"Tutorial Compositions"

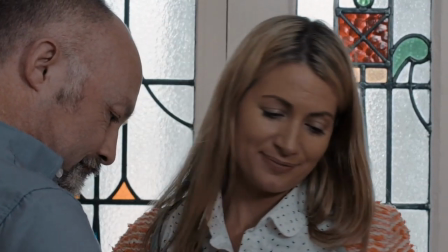4:41 It's 10 o'clock. Oh. There you go. Thank you.
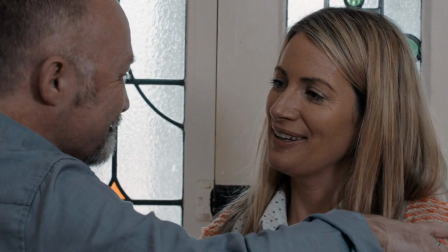4:44 Now this shot is a two shot and we see the two characters from the drama looking at each other, interacting with each other. So we've chosen a frame that's quite close and that we can see the facial expressions of our lady.
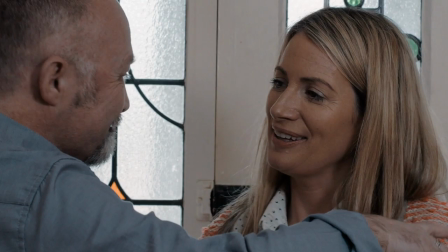4:59 She's on a third and he's on a third, and they move in and out and across the frame as they discuss the gin and tonic that he's made for her.
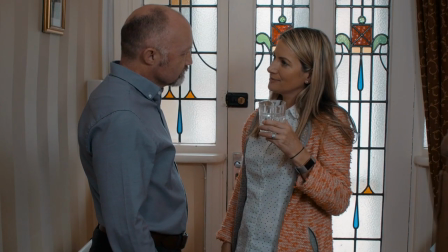5:07 Thank you. There's no lemon in it.
Now in this wide shot, they're both on the third lines. The framing, again, you see the walls and the stairwell of the hall are pointing at them. Again, creating that point and focus on our characters.
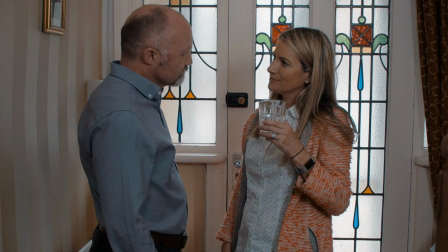5:26 There's nothing in the foreground blocking the view, and it looks like a typical domestic scene.
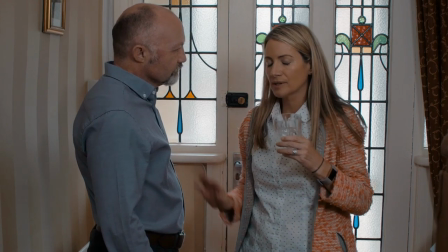5:32 It's okay.
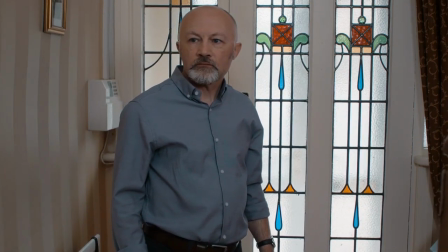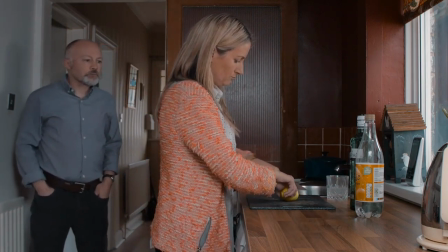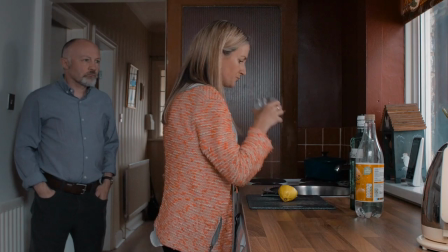Now here we are in the kitchen, and again you'll see that this pattern of using converging parallels, that's the way that objects appear to go towards themselves in the distance, has been used to again focus on the two characters.
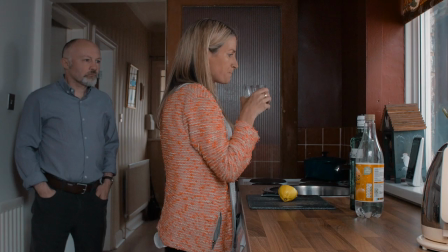6:03 The man is over there on the thirds and the lady is kind of in the centre, but the lemon, the subject of the argument, is on a third and is the brightest subject in the scene.
How did you
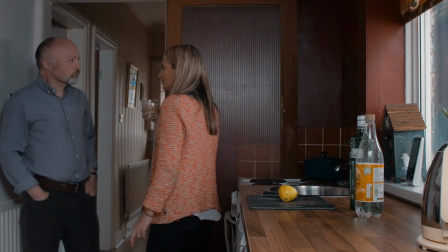6:17 forget the lemon? I'm sorry.
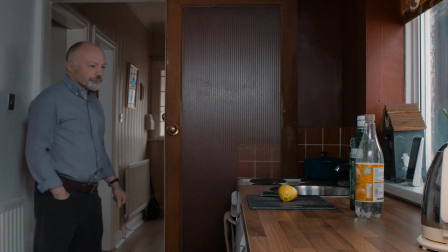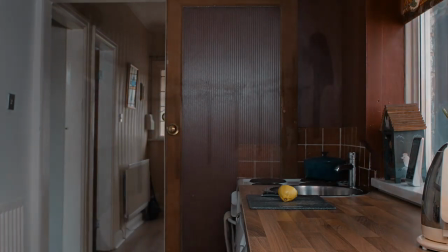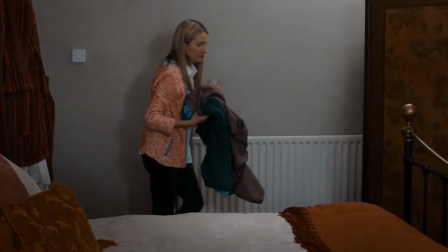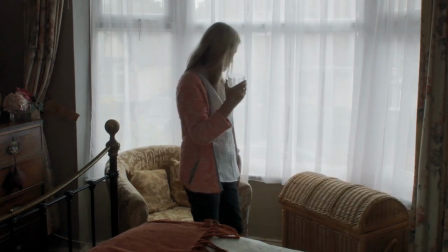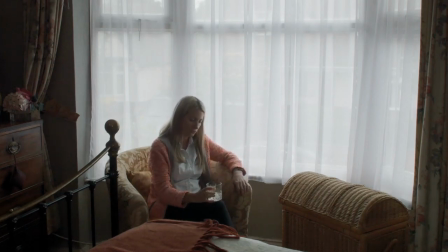6:58 Now here we are in the bedroom, and you can see again how objects within the room have been used to focus our attention towards where the character is sat. It's been carefully lit so that you can still see a little of the outside world through the net curtains, but she is on a third again,
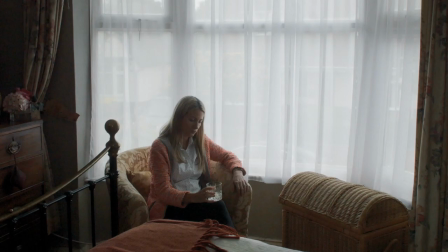7:16 and the bed headboard and the washing basket actually seem to point at her.
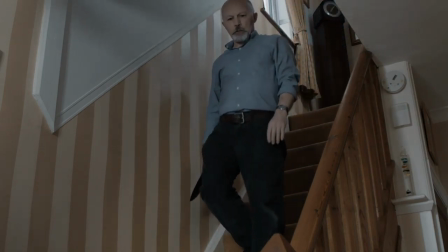7:32 Here we see the final few shots from the same short film.
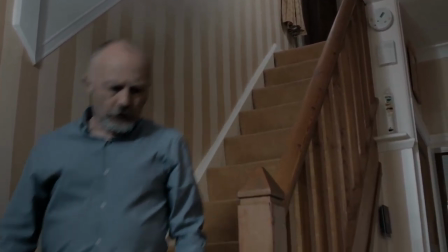7:36 Now this is slightly different to what we've seen before because there are longish takes with a
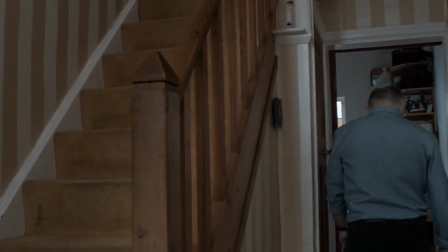7:42 small amount of movement in this first shot where the man of the piece comes down the stairs,
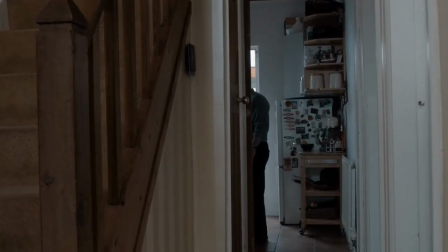7:47 goes into the kitchen, and we've chosen a wide lens to give us a good depth of field.
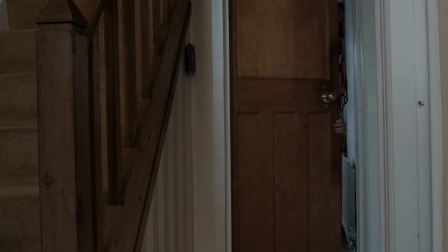7:53 We can see what he goes to do in the kitchen and then in a cupboard to get his coat and then to come back towards the camera.
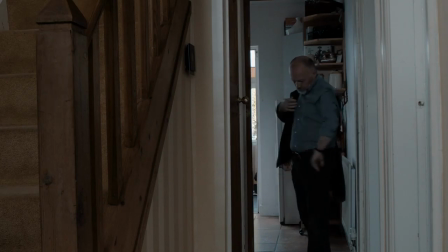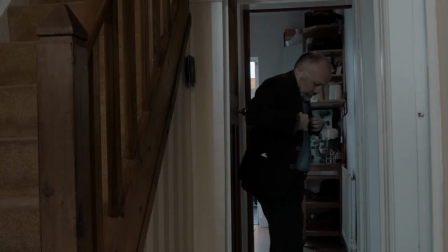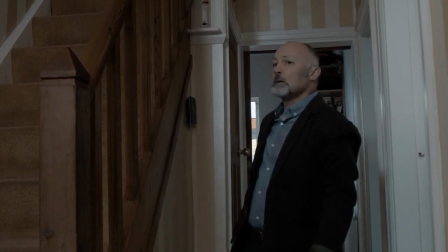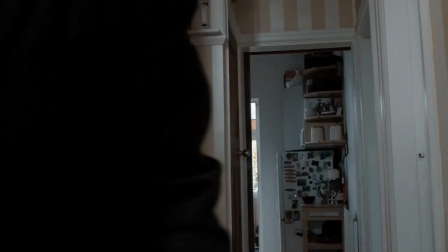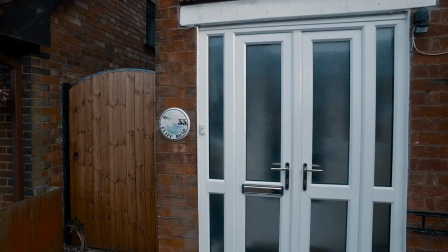8:20 We drop in these close-ups of the lady from the piece. We then see our man outside making a few
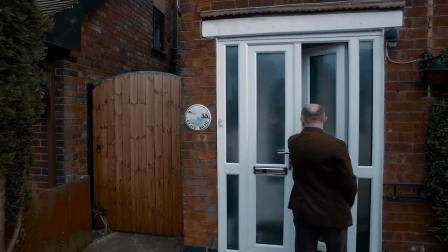8:30 pauses for thought and then walking off into the distance as the camera lifts.